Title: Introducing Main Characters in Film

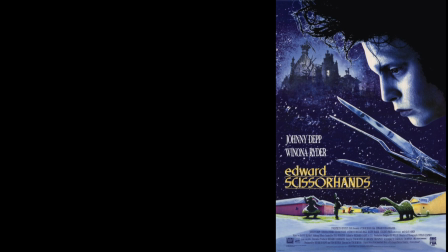(15:23)
In this introduction, both the mansion and Edward are being introduced in layers.
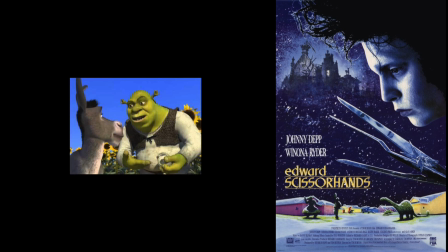(15:28)
You can insert your own Shrek joke here. The first layer is the exterior of the mansion.
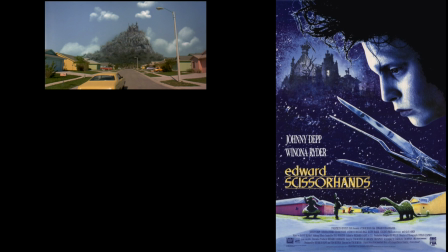(15:34)
It is removed, both physically and visually, from the neighborhood below. Everything is dead and neglected.
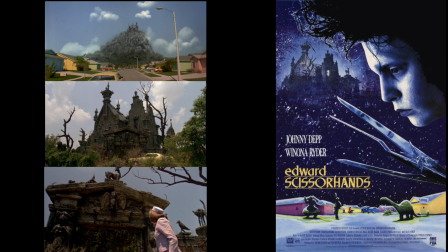(15:42)
It has creepy sculptures and a Gothic facade that we automatically associate with horror films and haunted mansions. The visual cues are telling us that this is a scary place that we should avoid.
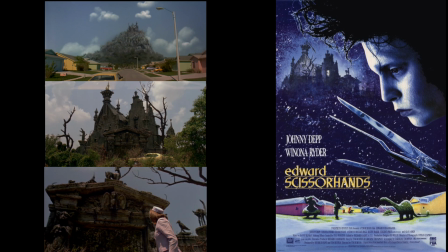(15:55)
But once we get past the exterior and enter the second layer of the courtyard, everything changes.
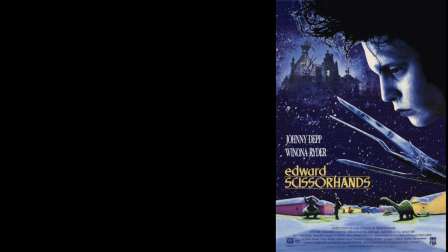(16:02)
The scene becomes lush and colorful.
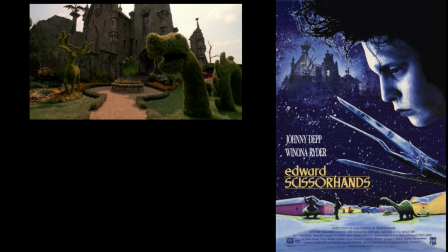(16:04)
The scary sculptures are replaced by very well kept and playful topiary, plants, and colorful flowers.
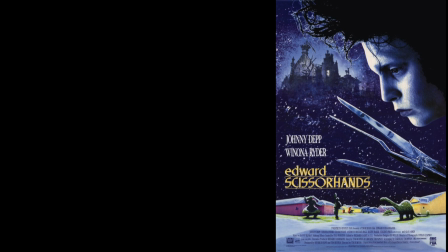(16:12)
The third layer is inside the mansion. Once again, the visual cues change drastically.
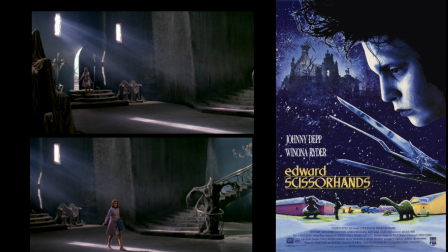(16:18)
The colors go back to blacks and grays. The setting is dark and empty.
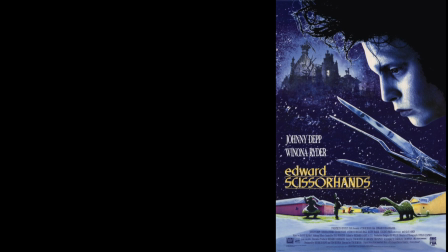(16:24)
How does this link to the introduction of Edward? The mansion is a reflection of Edward himself.
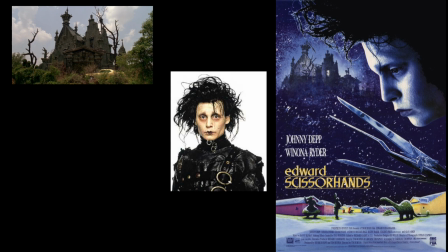(16:31)
Edward is scary and menacing on the outside, but if you can get past that exterior, you will find that he's not scary.
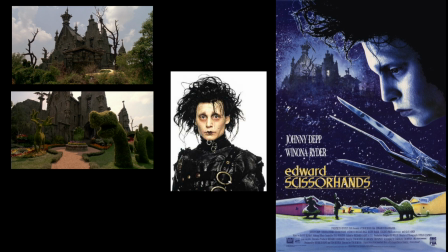(16:39)
In fact, Edward is very caring and childlike. Notice all the topiary objects are childlike. Also notice that the one topiary that is most prominently placed right in the middle of the courtyard is a giant hand. This hand represents Edward's biggest desire.
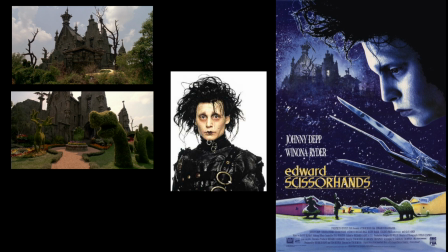(16:58)
Edward, like his mansion, is scary on the outside, but caring and childlike on the inside. But there is one more layer to both Edward and the mansion. Edward is alone.
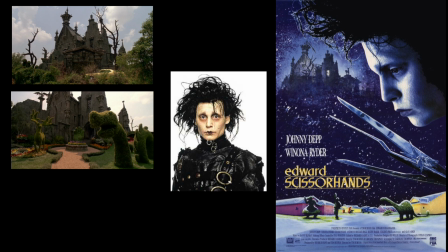(17:10)
His father's death has left him empty and lonely. This is represented visually by the third layer of the mansion, the interior.
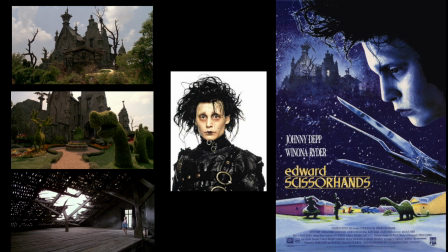(17:19)
Later in the scene, this is further emphasized as the Avon lady enters his room, which is empty with a large hole in the ceiling, representing the hole in his life after the loss of his father.
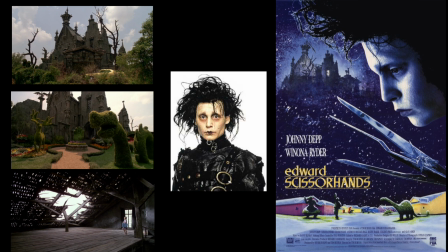(17:32)
At this point in the film, we have not yet seen Edward, but we already have a wealth of visual cues about who he is. He is separated from society, scary and intimidating on the outside, but caring and childlike on the inside. But deep down, he is lonely and empty.
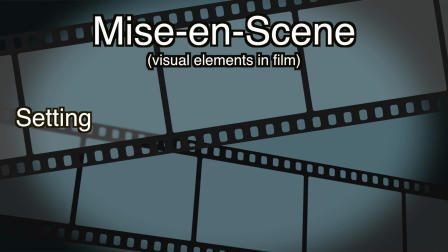(17:54)
Filmmakers carefully craft a variety of visual elements to introduce and define main characters.
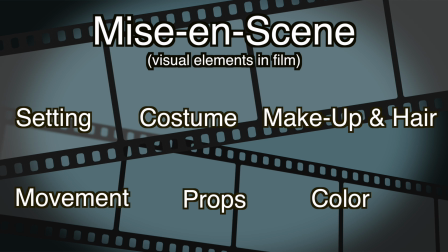(18:00)
Remember that typically the first thing you see when the character is introduced carries some level of symbolic meaning,
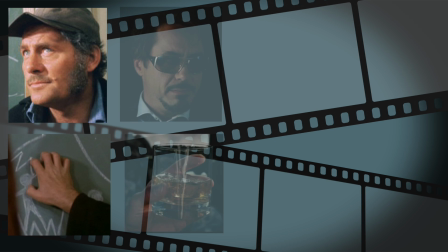(18:07)
whether nails on a chalkboard, a glass of alcohol, a pair of shoes, or even a complex mansion.
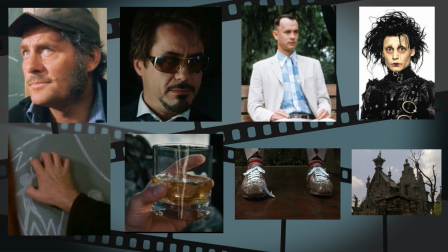(18:15)
The filmmaker is trying to communicate something about this character in those crucial moments of introduction. So the next time you watch a film, pay very close attention to when main characters are introduced.
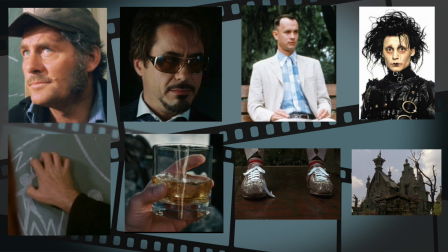(18:29)
Also, go back to some of your favorite films and look for the visual elements that were used to define some of your favorite characters. Be sure to share what you find by posting in the comments below. I look forward to seeing what you come up with and reading about your insights.